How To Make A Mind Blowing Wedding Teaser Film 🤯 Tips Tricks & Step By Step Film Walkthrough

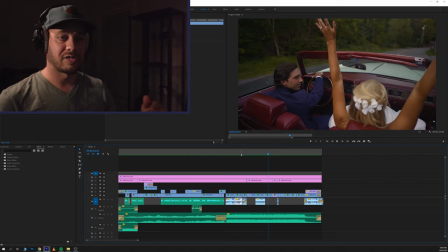[20:40]
And this shot in particular where I had, you know, her hands raised up in the air, that was another moment similar to where in the beginning shot where she rests her head on the groom. I said, hey, you know, throw your hands up in the air. Can you throw your hands up in the air really quick like you're on a roller coaster, right? and I knew that like hair blowing in the breeze could look really cool and
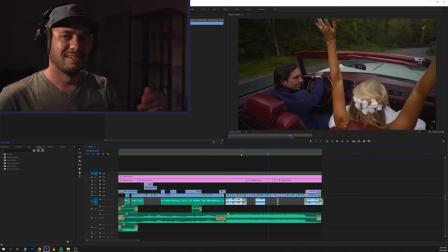[20:59]
the groom just happened to look over her look over to her at the same time and I thought this shot was just really cool um so it's things like this sometimes like you know you again you need to speak up and coach your couple just a little bit uh and sometimes you have moments like this where like the groom just happens to look over smile and then like keeps driving that like just sort
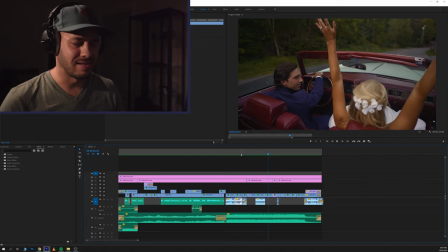[21:18]
of naturally happen, right? It's awesome when it does.
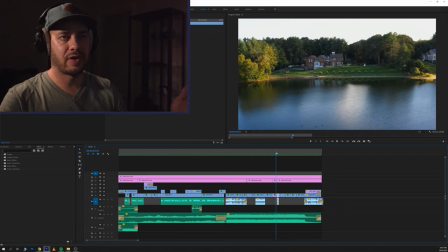[21:25]
So yeah, drone stuff, you know, I don't get too crazy with drone shots anymore. You know, this is just on a Mavic 2 Pro. I was kind of strafing the property left to right while also panning the camera on the drone up, and I just sped it up a little bit.
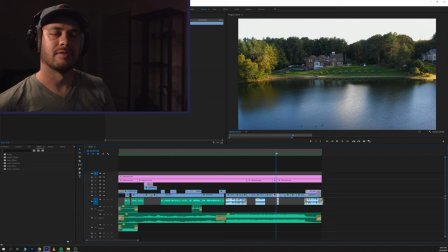[21:44]
I think it kind of gave it more of like a dynamic feel as opposed to just like the slow drone movement, speeding it up just a little bit, kind of just gave it like a little, made it a little more exciting, I think. I don't know, maybe not.
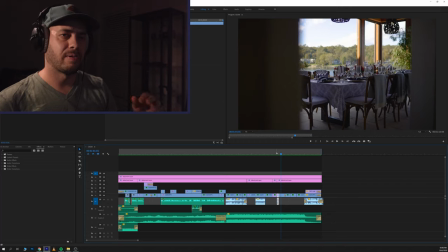[22:00]
A couple architecture shots. Their home was incredible. I wanted to sneak in a few shots of the property. I wish I had gotten more because this property was absolutely incredible. Let's talk about the table shots here in one second.
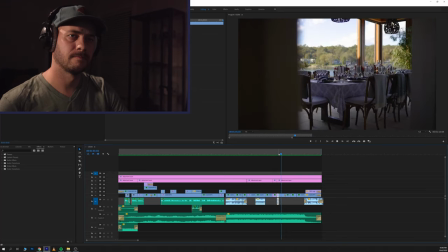so that little push-in shot here again I was on the Ronin SC this was with the 25 Zeiss F2
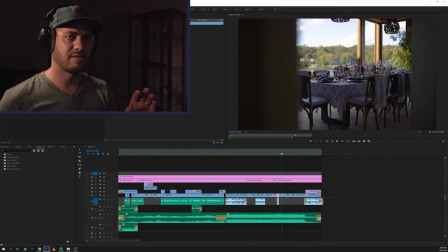[22:28]
I enjoy a good like push-in shot and I think if you're gonna you know make make a an entryway into something having some something in the foreground helps somebody kind of feel a sense of perspective as like they're walking into the location and kind of makes it feel
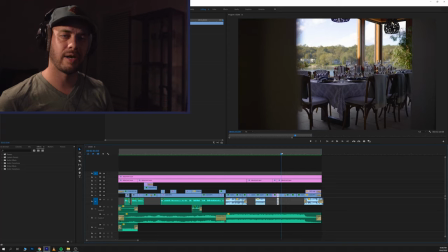[22:44]
more personal like they're there in a way um so that was intentional the the sort of the the left side of the door frame uh in the shot as i as i
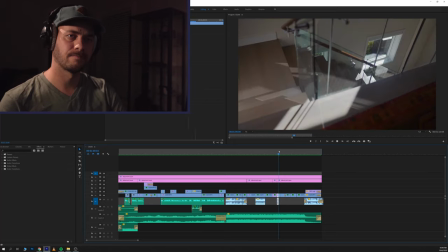[22:53]
pushed through right and
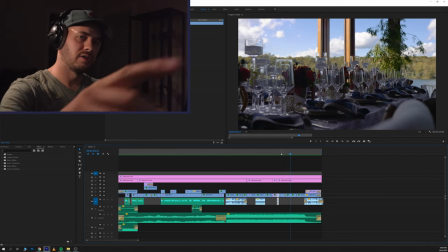[23:01]
that is just a subtle gimbal movement with again you'll notice the chair in the in the front right um to me
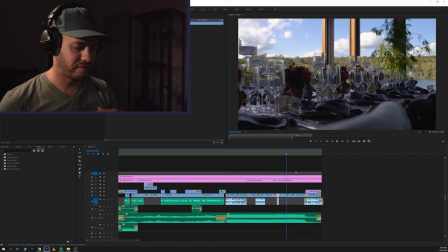[23:09]
the you know the gimbal stuff can be overused and i'm guilty of it myself from time to time but i think a way to make a gimbal shot more dynamic from time to time is again having something in the foreground much like the door frame on that last shot having the chair that white chair
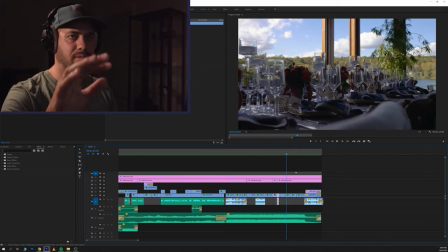[23:25]
which is a little a little bit more of a contrast between some of the blues and the reds and the greens it kind of just gives it a little more
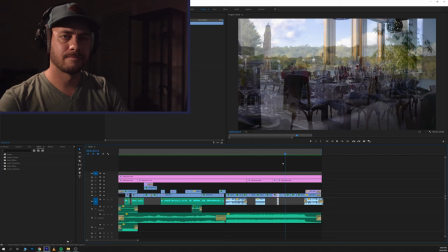[23:31]
a little more depth makes it a little more unique i think and
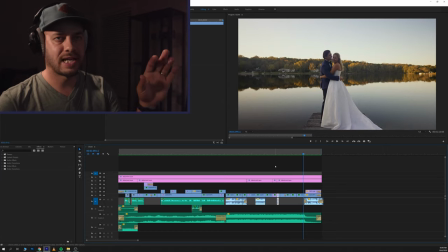[23:42]
these two shots nothing crazy about them in my opinion um i just really liked the reflection um of the trees off the lake. Obviously, it's fall time in New England, so it's really beautiful. I thought it was really nice to highlight that.
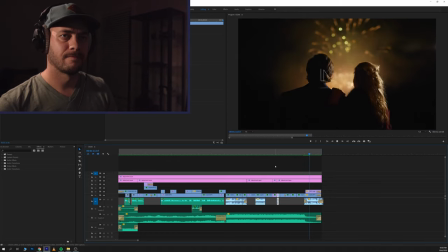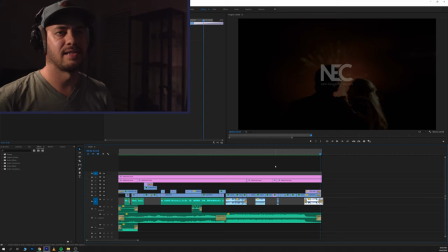[24:03]
And again, fireworks at the end, my little logo splash thing at the end. Yeah, I mean, the fireworks are epic. I just had to put more of it in, let's be honest. So yeah, that's the walkthrough. I hope that was helpful. To summarize on a couple key points, You know, I think for a really great wedding film teaser, what's helpful is lead with your best shot.
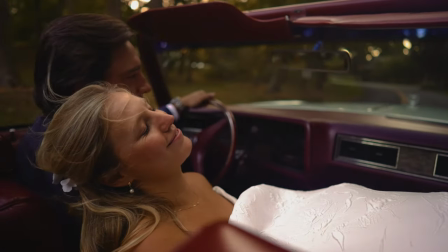[24:28]
You know, the shot, that hero shot that you're most proud of, just bam, lead with it because attention spans are so short in the world of Instagram, TikTok, social media in general. You want to lead with your best stuff, something that hooks the viewer straight out of the gate. So that was the intention with certainly that first shot.